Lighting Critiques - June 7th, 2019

Hello there. My name is Mike Tanzillo. Thanks for reaching out to TDU on Instagram. I just wanted to make a quick video here to kind of go over your work and break you down and just to see how TDU can help you. So a little background on me. I am a lighting TD. I'm a senior lighting artist at Blue Sky Studios. I've been there for almost 11 years now. In that time, about 5, 6 years ago, Jasmine Katatakarn, another TD there, and I started an online school called TDU, and since then we've educated a couple hundred students and helped people get jobs all over the industry. And yeah, so I just want to give you a little breakdown before starting to talk about your work a little bit. Also, a little breakdown of I'm at my train station on my commute home, and my train's running late. So if you hear any announcements or trains roaring by, that's what's going on here. So I don't want you to. This isn't normally where I like conduct classes or critiques or whatever, but this is you.
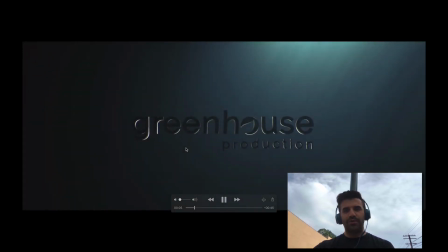1:05 When you're working and having your own business, you do what you can. Okay, so I wanted to talk a little bit about your.
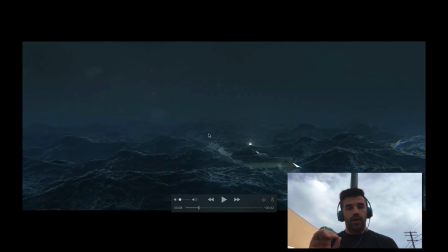1:12 I wanted to talk about your trailer. So this is really cool. The trailer, you got some good stuff going on here.
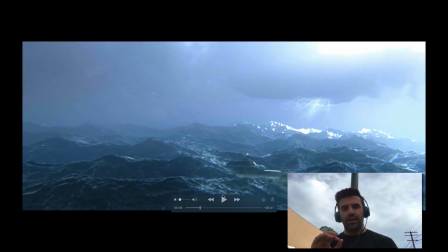1:19 One of the things that I liked is the use of this light as a tool to focus the viewer's eye into that region in there. There's a couple little things that you could have done with the water to help make that stand out. I mean, the effects look really great. Um, I think you really could have pushed this lightning strike more.
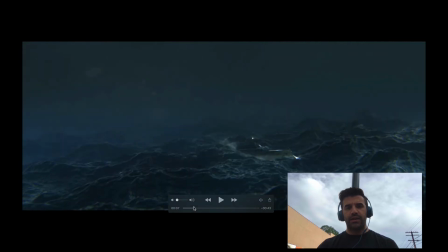1:38 There's it kind of shimmies on a couple frames and it gets a little bit bright, but like lightning strikes are like you.
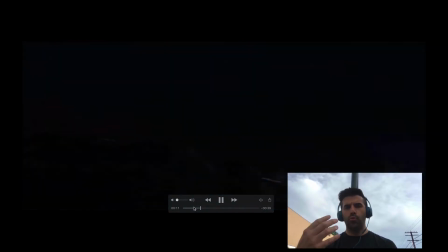1:46 It could have whitewashed the entire screen and really got like that boom, boom, boom type of a feeling to it, and that would have been something um, pretty cool.
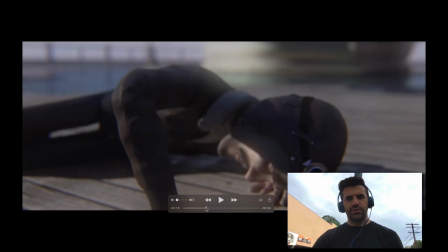1:56 I like the zooming in on this shot, or the kind of diffuse blowout depth of field rack focus thing you got going on here.
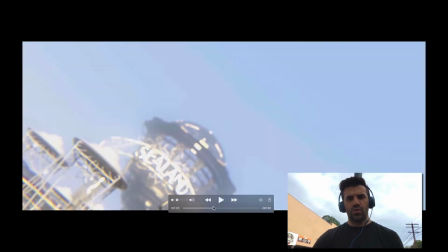2:03 I think that's nice. Um, these shots are nice.
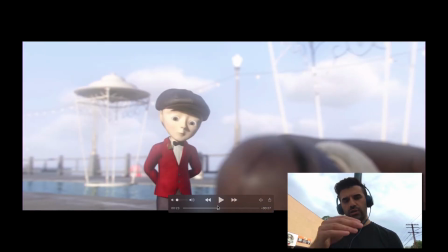2:08 These kind of cut together ones. So my first thought when I looked at this, when I looked at this shot, was two things immediately. One, he's lacking blood in his face. Like he's really white, and it's kind of looking a little bit lifeless. He's getting hit very frontally and very broadly with light.
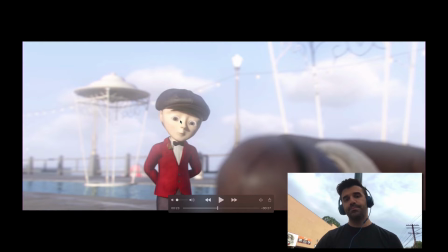2:28 It would be really great to get some more shaping on him. Maybe the light's kind of coming in from the side. Like it's just that like this whole half of his face is kind of getting lit uniformly, and usually what you want to do with character lighting is you want to wrap that around a little bit more. The second big thing was just how saturated his jacket is. It just like really pops off the frame.
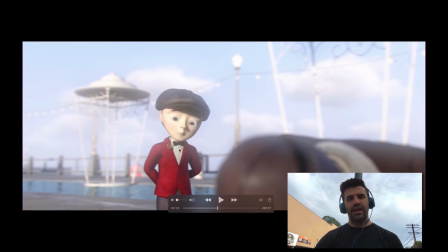2:47 I was also noticing like if that's so saturated and his skin is that white, the shirt in comparison looks a little bit dirty, and then just like this is our first contact with like really seeing a human,
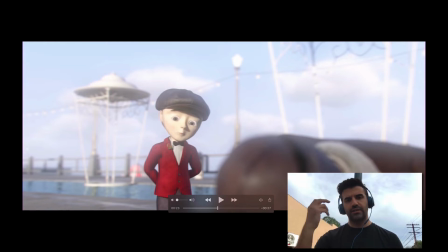3:00 and you really want to play up the eyes a little bit more and get a good eye ding in there and get some good shaping in on the eyes too, so the audience can really connect with the character there as well.
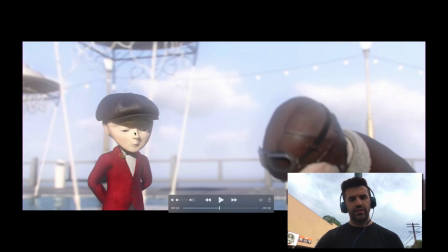3:09 The shadow is a little bit harsh, and I know it's tough when they're wearing a hat,
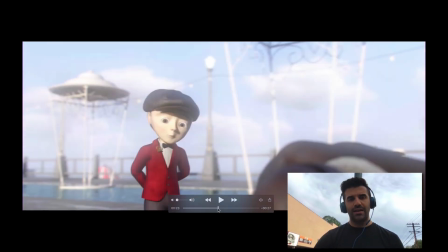3:13 but you do want to keep the shadow out of their eye as much as you can, especially like cutting across their eye if you can.
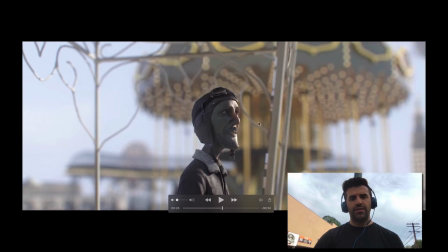3:21 With this shot, this looks really great with the extreme depth of field. You really get a good sense of feeling, but we're missing a lot of warmth on the character's skin. I get that he's in shadow, but you don't want a character's skin tone to go too blue. It makes them look lifeless again.
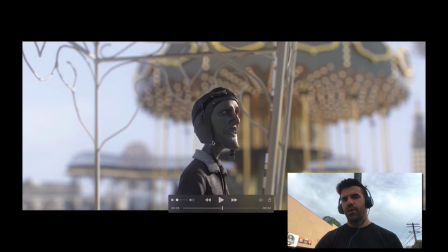3:40 So it would about, you got some good subsurface scattering going in there, but the base value of his skin tone in here is just a little bit too blue. And then there's just it's a little bit flat on this fill side. So we're getting good shape here on the front, but you want to kind of translate that over into the back as well.
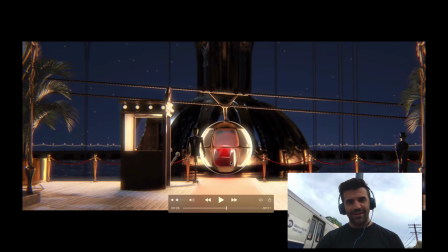3:59 So this is nice. There's a train going by. So this is nice and glowy here. Um, we want to figure out a way to get this pose to read a little bit better.
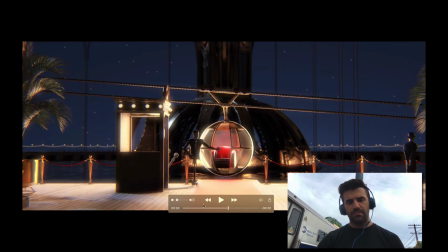4:10 So my thought would have been to put like another light source or something back here and allow his dark form to read off of the bright background, so allow him to read dark over light. Because right now he's kind of getting lost because there's a lot of like vertical lines and just lines going kind of all over the place.
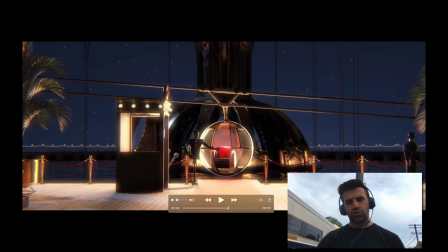4:28 And it would be good to get that. It's nice that we have this circle shape to really center in on. It's nicely focused. And we've got some good shaping here on the ropes and these plants over here. But I would try and figure out a way to get his form to read a little bit more.
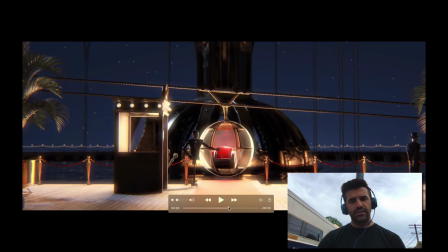4:44 That's looking. I thought this was nice. A little warble on the glass from the refraction is nice.
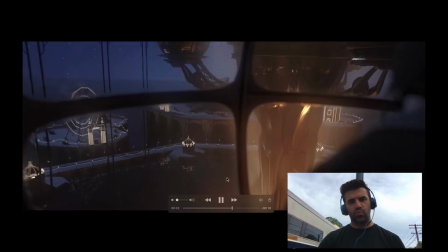4:51 It's a little consistent on these rims here. You'd expect that to animate a little bit more.
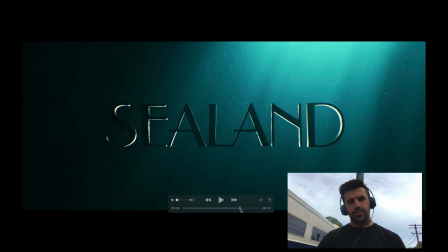4:59 These are very, very quick.
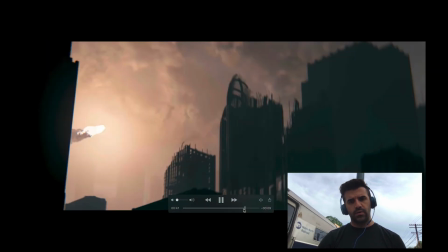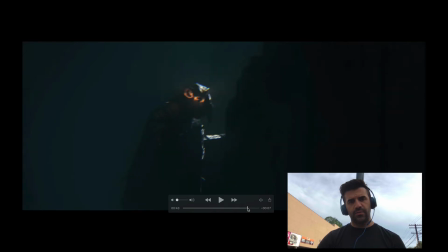5:06 That shot I thought was really cool. Like I really like the mystery of this one, the kind of the subtle green and warm oranges. I think are a really nice combination, and it does that.
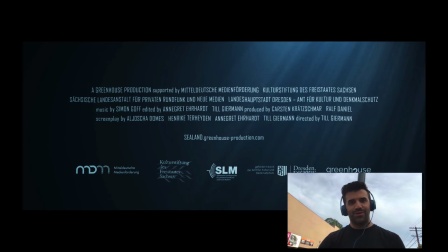5:17 Like those shots do a good job of making me curious about what the rest of the film is about. So I want to jump over to your Instagram page now,
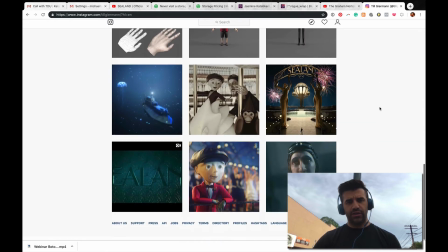5:25 and just talk about a few things here. Again, same thing here with the characters.
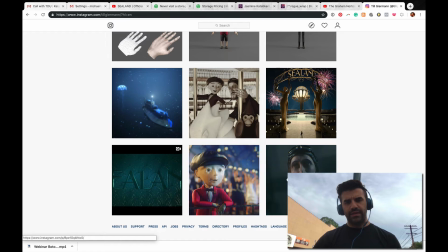5:33 I know these two are in the same short, but in this setup, they don't feel like they exist in the same realm a little bit. Again, lacking warmth in the skin, saturated jacket, probably could use some more shape. I do like that you're getting this warm to cool shaping. You're getting some good specularity on his skin, which is really nice here.
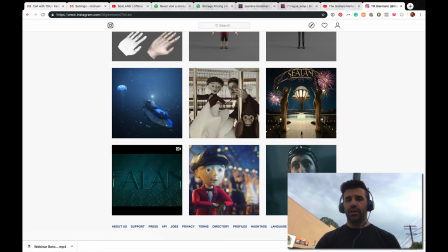5:52 But I just feel like we can overall, it's a little bit too muted. I feel like the fill side and the key side are similar in value, and I think you can really, really push one of those sides stronger to get that to read a little more. I really like this shot and getting just this little dark silhouette to read over.
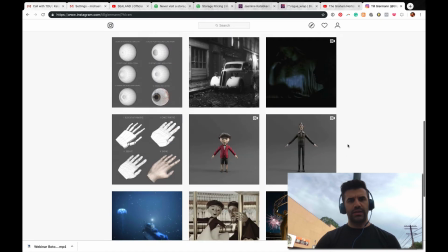6:10 I think that's really nice. Um,
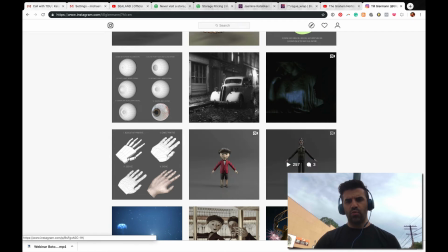6:17 so yeah, same thing with these turntables. Like, his skin looks much whiter there. I think we can do a lot with helping these character lighting uh,
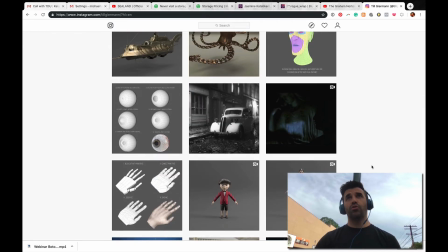6:26 become a little bit stronger and getting more emotion and getting more feeling out of the characters of those.
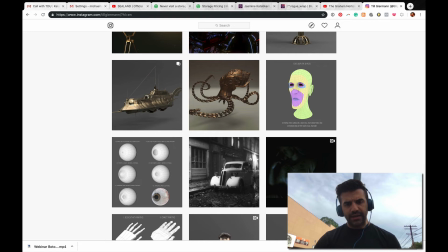6:32 Let's see. This black and white scene is. It's interesting. I think it's got a lot of potential. I think there's some missed opportunities. Again, like we've got this very hot spot here on the background. It would be nice if the brightest thing was on the area of focus, which would be the car.
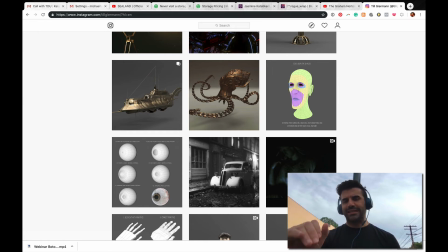6:46 Car could use some more uh, detail work on the paint to make it look more like a car surface.
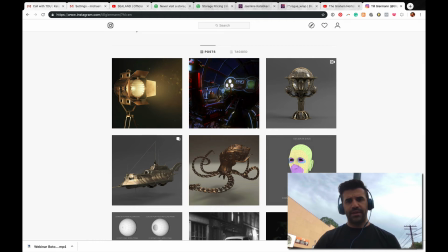6:54 Like there's that thin coated layer on it. Um, and then for the rest of these, yeah, like so this one here, it's not really. Uh, I think there's more that we can do to make it feel like a spotlight. The biggest things is that the actual source of the light here at the center can get a lot brighter.
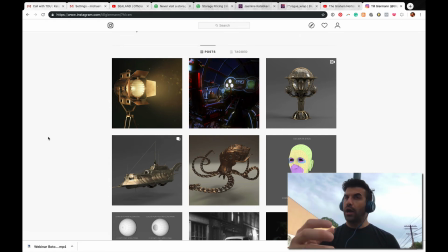7:10 This haze doesn't really, it feels more like a foggy blur on top of it as opposed to like a light beam coming out of it, so I would tighten that up a little bit. But the biggest one is looking at the light source here and making that much brighter.
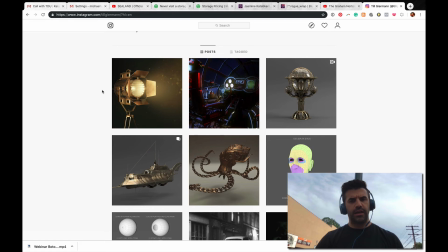7:26 I think that's pretty much, I think that's, yeah, pretty much a good breakdown.
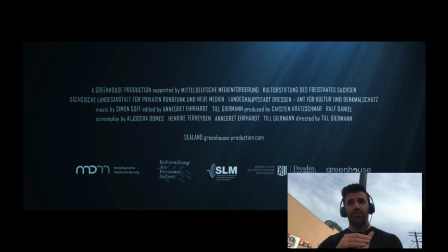7:32 Uh, in terms of TDU courses that I think would work out really well for you, I think character lighting is a strong one. I think that would definitely help you out a lot. I think there's a lot that you could.
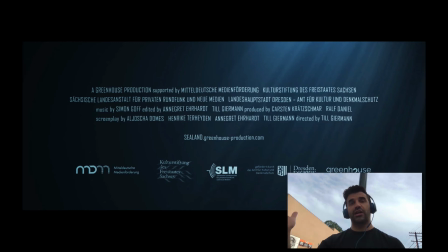7:47 Jasmine does a really good job with breaking down an entire character in our materials course, and building up, doing an entire pro level shader development in our materials for a lighting artist course.
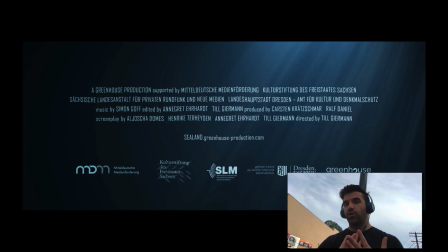8:03 And then, depending on where you're at in your career, I like to recommend our getting and succeeding at your job in animation is a great course because it talks about your interviewing skills, your demo reel skills, salary negotiation.